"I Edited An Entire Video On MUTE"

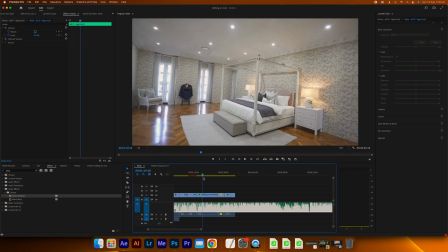So for this one here, I think this is adding to the video because it's really showing sort of how the bedroom is laid out with the
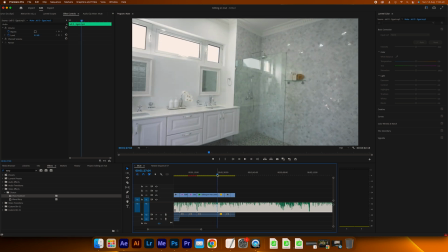ensuite and the walk-in wardrobe and that's why this one's important but just something to keep in mind and that's why I'm not speed ramping or like adding transitions in a lot because I know this house basically speaks for itself of course the thing you got to do is make sure that it matches with the music which in this case we have no idea if it does alright so that looks good a nice little lens flare there.
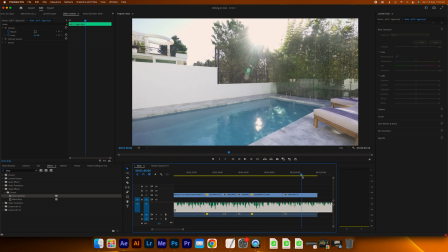That's pretty nice. Oh god that's nice. Yeah we'll get that like lens flare in there.
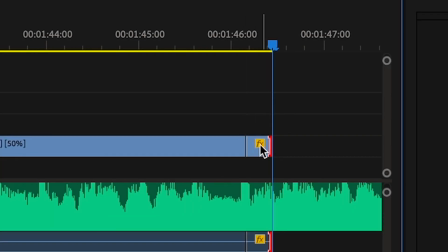Let's cut this one on the beat. I reckon this beat over here looks pretty significant so we'll cut it there.
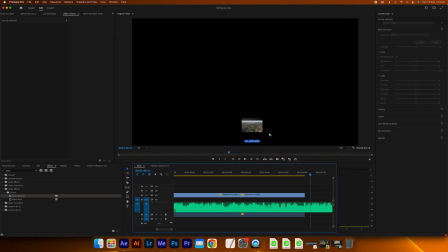I think we'll finish it off with a drone shot. Okie dokie.
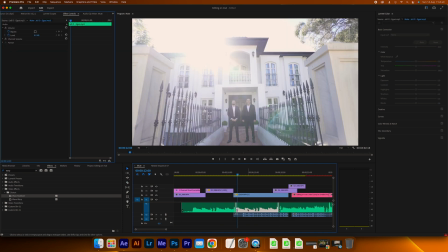So we're gonna cut the video there. These actually just thinking about it now these are at 100% volume so we got to bring these down.
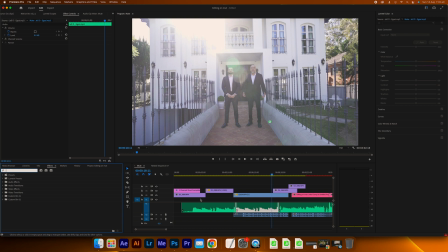So I'm thinking is have all of this muffled as we're coming into the video and then it'll all light clear up as the beat drops.
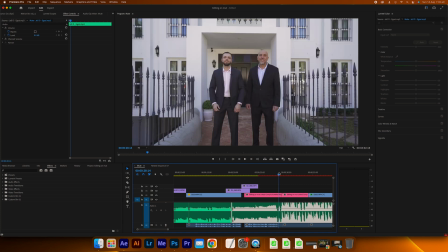I think that's maybe a safe way to transition between those edits I made to the audio.
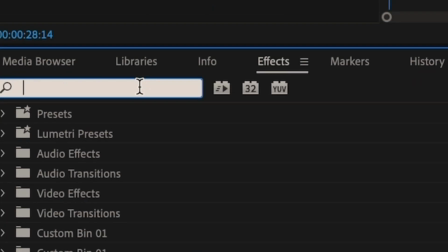So to muffle audio all you do is come to here type in low pass drop
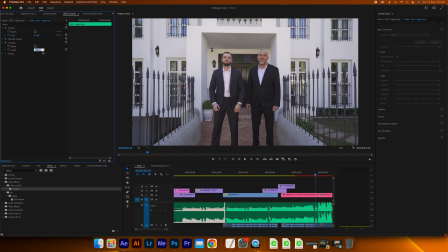it in here and the lower this number is here the more muffled it's going to be. So I'm gonna set it at 900 and a copy and we're gonna paste that here so
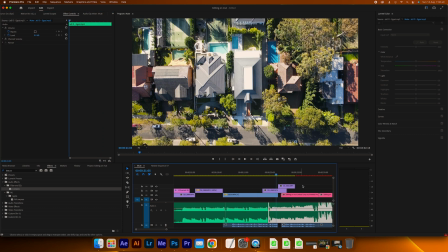900 and then we're gonna come in here paste it in here for 900,
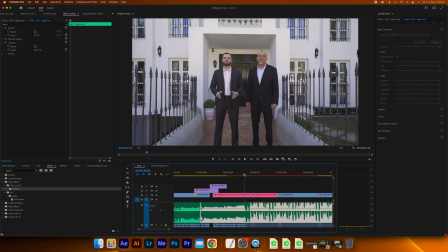and then we're going to unmuffle it as he finishes talking. Okie dokie, it seems like we might be ready to export this and have a look at it with the music. One eternity later. Okay, so we've finished the exporting, and now we're going to watch it through for the first time, and just see how it turned out, editing the entire video without even hearing the music. So my main concern is is if it was actually cut to the beat because you know we just sort of were looking at that visually and not actually hearing it and also if the music blended at the start and if I got the talking parts right so we're gonna watch it through and just see how it goes and then we're going to send it off
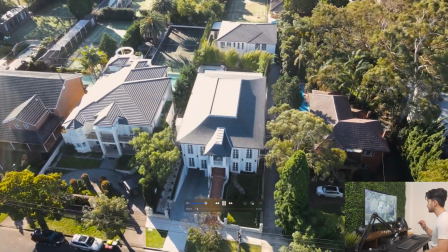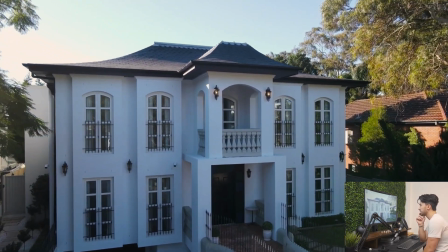okay so far so good
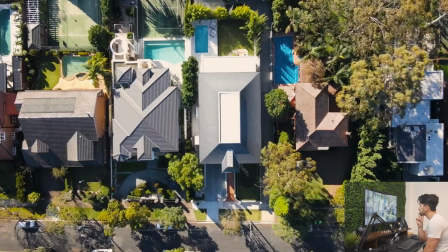are spared in the construction of this captivating, luxuriously appointed, huge multi-level home.
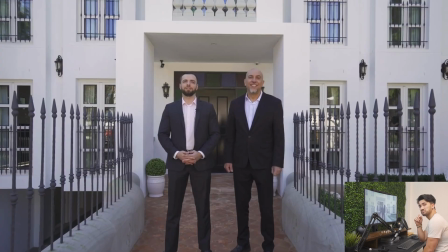Providing first class living, this mansion is built in French provincial style with full brick and concrete construction.
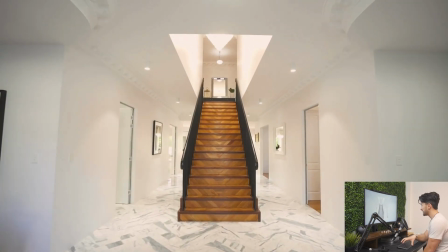Nice. All right, so firstly, music seems that the blending actually worked and the muffling actually worked and the speed ramp also hit very well on the beat so that,
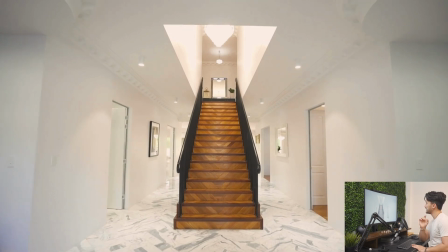that's good oh
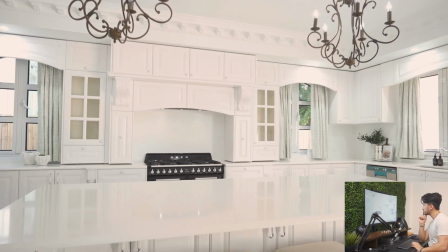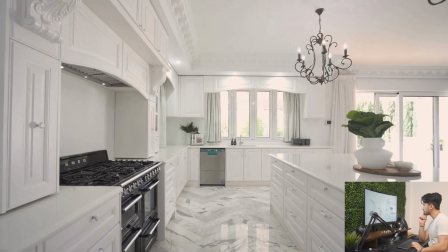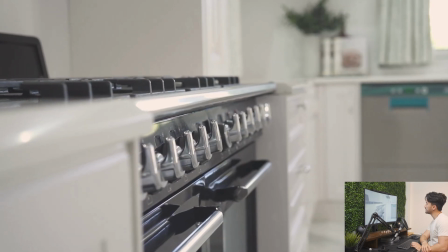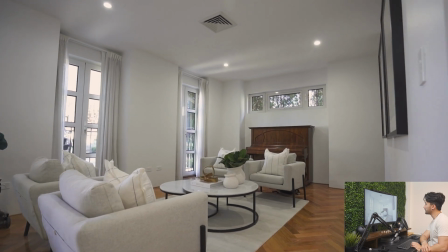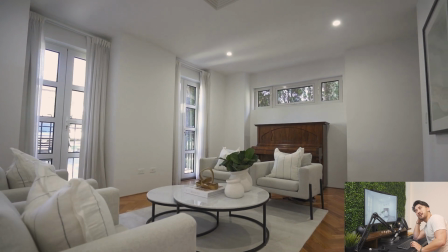man okay so I think the um I think that beat that we actually picked out wasn't wasn't correct but um it's not too bad I feel like it doesn't cut on the beat and I think the clips do drag on a little bit longer than they should not a huge issue but you
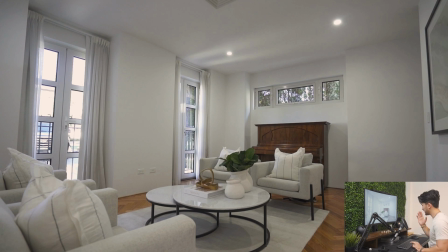know that's just That's just how it is I guess.
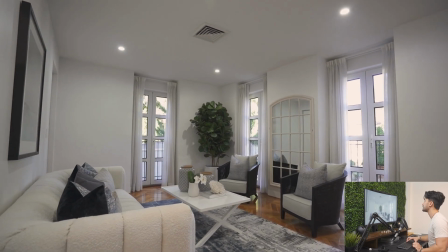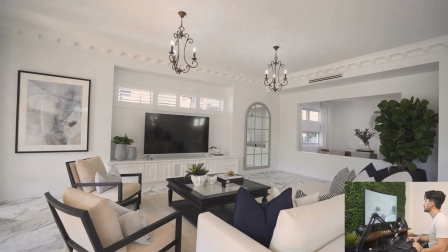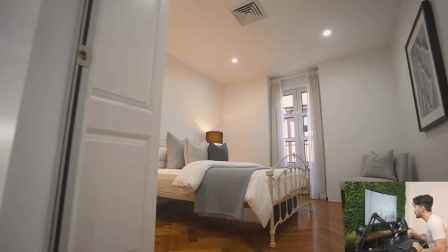Second speed ramp.
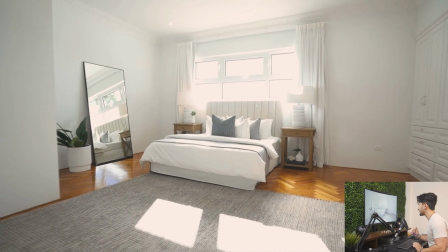Nice. That was good. That was good.